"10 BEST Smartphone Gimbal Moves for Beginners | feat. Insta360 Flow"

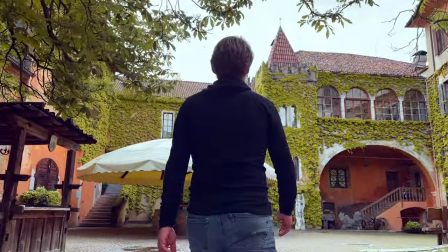4:09 You follow a person at a constant distance. You make sure that you move at the same speed as your subject.
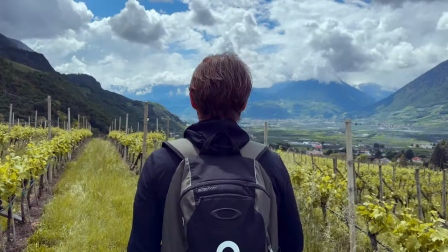4:15 Of course, the tracking feature of your gimbal is especially useful for this shot. Tracking makes it easy to keep your subject constantly in the center of the frame.
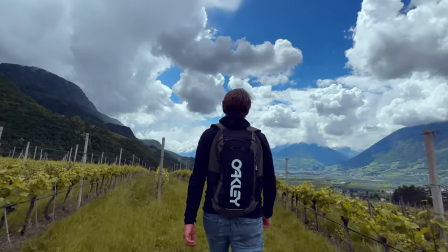4:23 Try different perspectives and distances for this shot. For example, you might film mainly the upper body or you might shoot slightly from the bottom up.
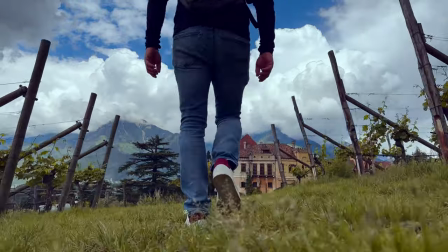4:31 Each perspective and distance creates a different effect. Another interesting shot is a follow shot that you take very close to the ground. And that brings us to the next gimbal move, the low angle shot.
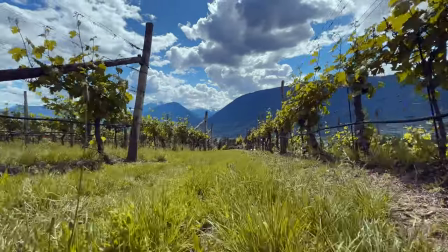4:42 Here you move your camera very close to the ground and perform, for example, a dolly forward or, as we have just seen, a follow shot.
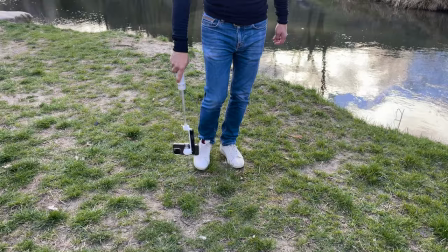4:50 You use your gimbal in the so-called underslung mode. With the flow, for example, this is very easy.
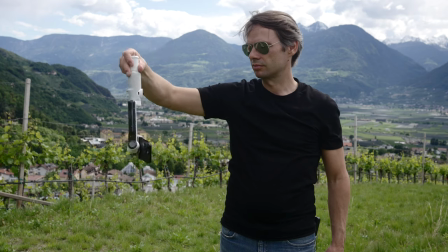4:55 You hold the flow and simply turn the handle sideways upwards. The gimbal will then rebalance your smartphone.
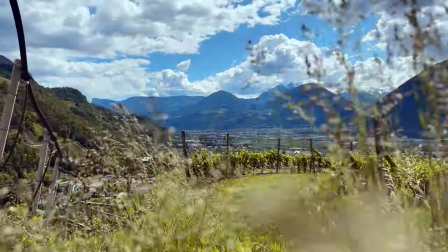5:01 And you can move your smartphone camera evenly close to the ground. Use the joystick to set the right angle and you're ready to start shooting. The next gimbal move is especially good when you are approaching a building.
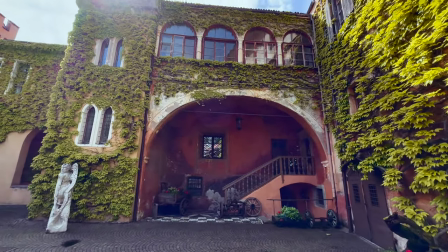5:12 As you approach a building, the building will naturally get bigger and bigger and eventually the upper part of the building will disappear from the frame.
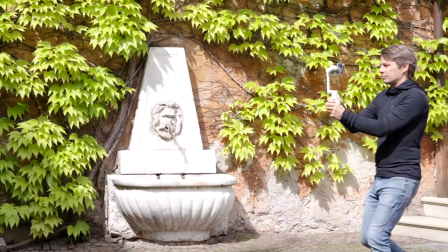5:20 To prevent this, move the camera up as the building gets closer.
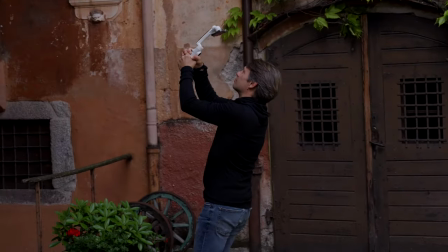5:23 You can focus on a specific part of the building and then keep that area constantly in the center of the shot.
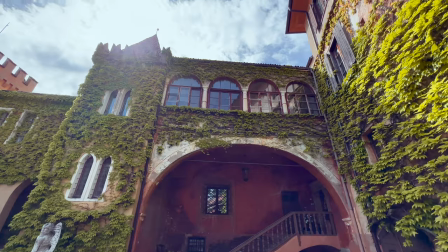5:29 For this shot, you can use the follow mode of your gimbal. Always make sure that the movements are smooth and not too fast.
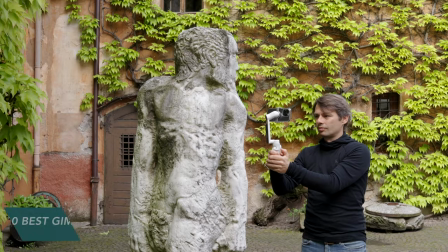5:35 It is now getting a bit more challenging. For the orbit shot, you move in a semicircle or circle around your subject.
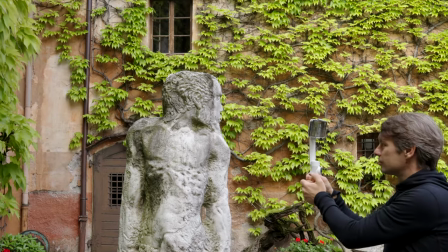5:42 The subject can be a person or of course also a tree, a statue or for example a small building.
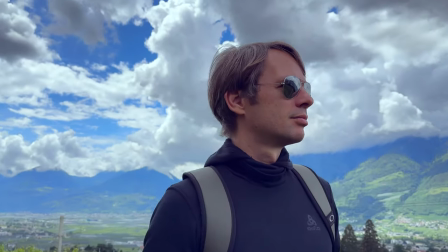5:48 This shot is especially suitable for epic shots of people. So for a hero effect, to emphasize this effect, it is advantageous to film slightly from the bottom up.
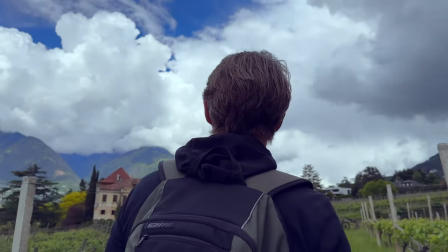5:57 This emphasizes the dominant character of the subject. To perform this shot, you can use the follow mode or the pan follow mode.
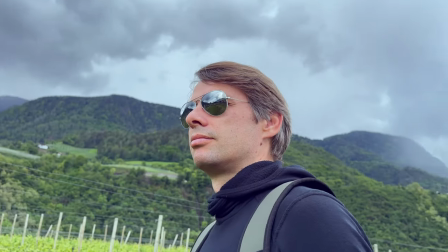6:04 You set the angle and then move steadily around your subject. Make sure that your subject is always in the center of the frame.
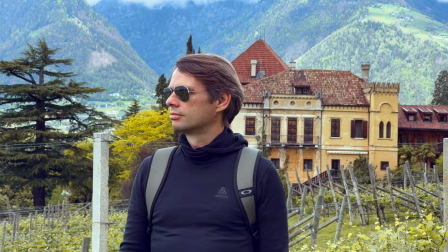6:11 Again, of course, you can track your subject. This will make it much easier to execute this shot.
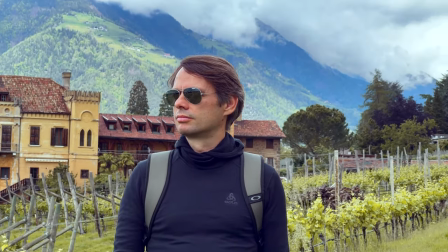6:16 You can achieve a very special effect by using the telephoto lens for your shot. In this case, the background is strongly compressed.
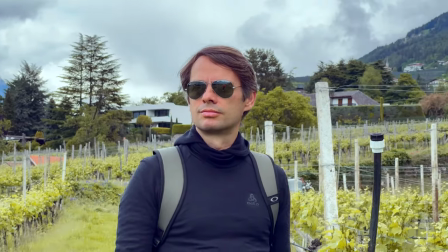6:23 This creates a very special effect called the parallax effect. The background moves at a different speed than the foreground. Whenever you shoot with the telephoto lens and perform gimbal movements, you have to pay special attention to the steadiness of your camera.
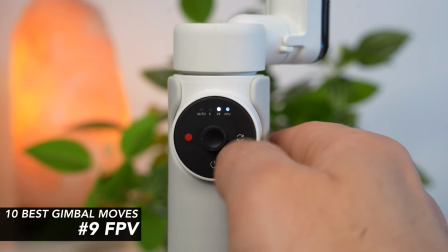6:36 Most gimbals have a follow mode, lock mode and pan follow mode, as well as an FPV mode.
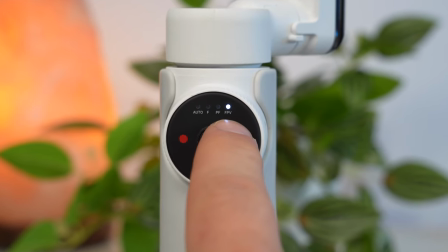6:41 The special feature of the FPV mode is that the smartphone can also be rotated sideways.
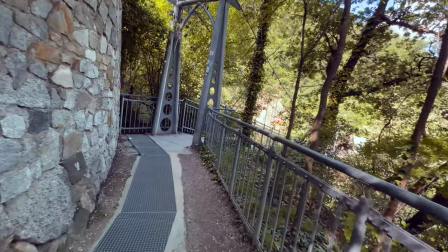6:46 The roll axis rotates with the movement of the gimbal.
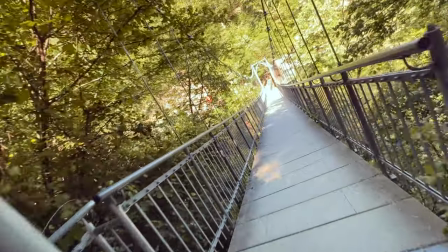6:49 Especially if you want to take POV shots with your gimbal, you can create very dynamic movements with the FPV mode, which looks similar to the shots of an FPV drone.
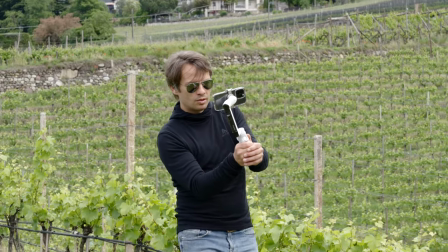6:58 For best results, hold the gimbal firmly with both hands and move your entire upper body together with the gimbal.
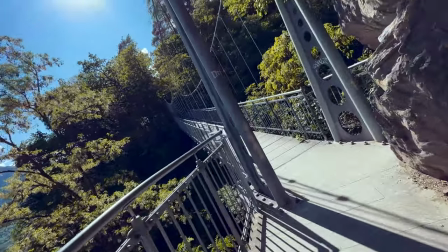7:04 You will see, this way you will get very interesting shots. And with the help of the zoom wheel, you can even perform a full rotation in FPV mode.
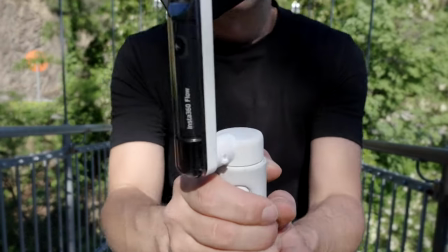7:11 To do this, simply move forward or backward, similar to the dolly forward or backwards, and turn the zoom wheel to the left or right.
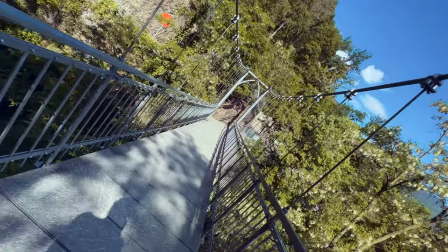7:18 Now your smartphone will rotate once around its own axis. This is called the vortex effect.
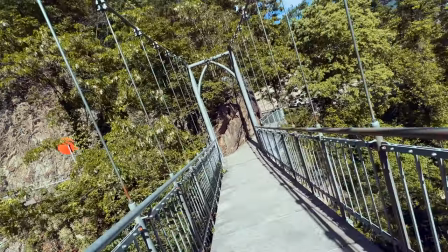7:24 I wouldn't overdo it with this, but in certain situations the vortex effect can lead to interesting results we've seen that with a gimbal like the flow you can capture footage that looks similar to what you would get from an fpv drone and we want to reinforce that impression and to achieve that in
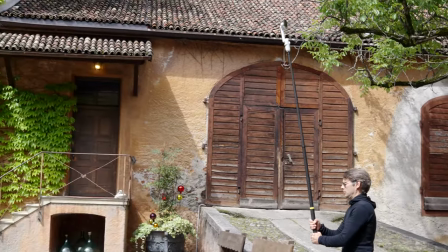7:38 the best possible way we need an extension i have the 3 meter pole from insta360 here this one is pretty sturdy
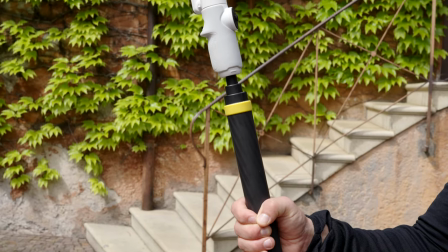7:45 especially if you don't extend it completely you can of course use another extension or pole but But not every pole is up to the task,
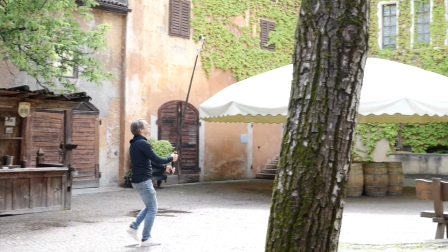7:52 so make sure your pole is stable enough. Now with the help of the extension and the gimbal, we can perform movements that are even more similar to a drone shot.
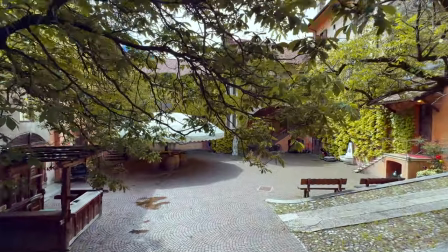8:01 This works especially well when we move the extension and gimbal over a pressy piece, for example at the end or beginning of a dolly forward or backward.
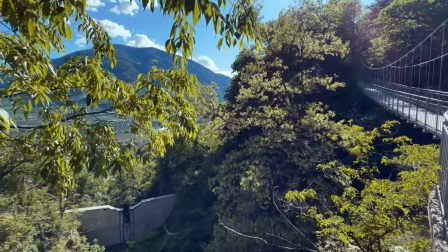8:10 As always, simple movements look better and more cinematic than complex movements. Now that we've seen all 10 movements, let's take a look at a quick montage.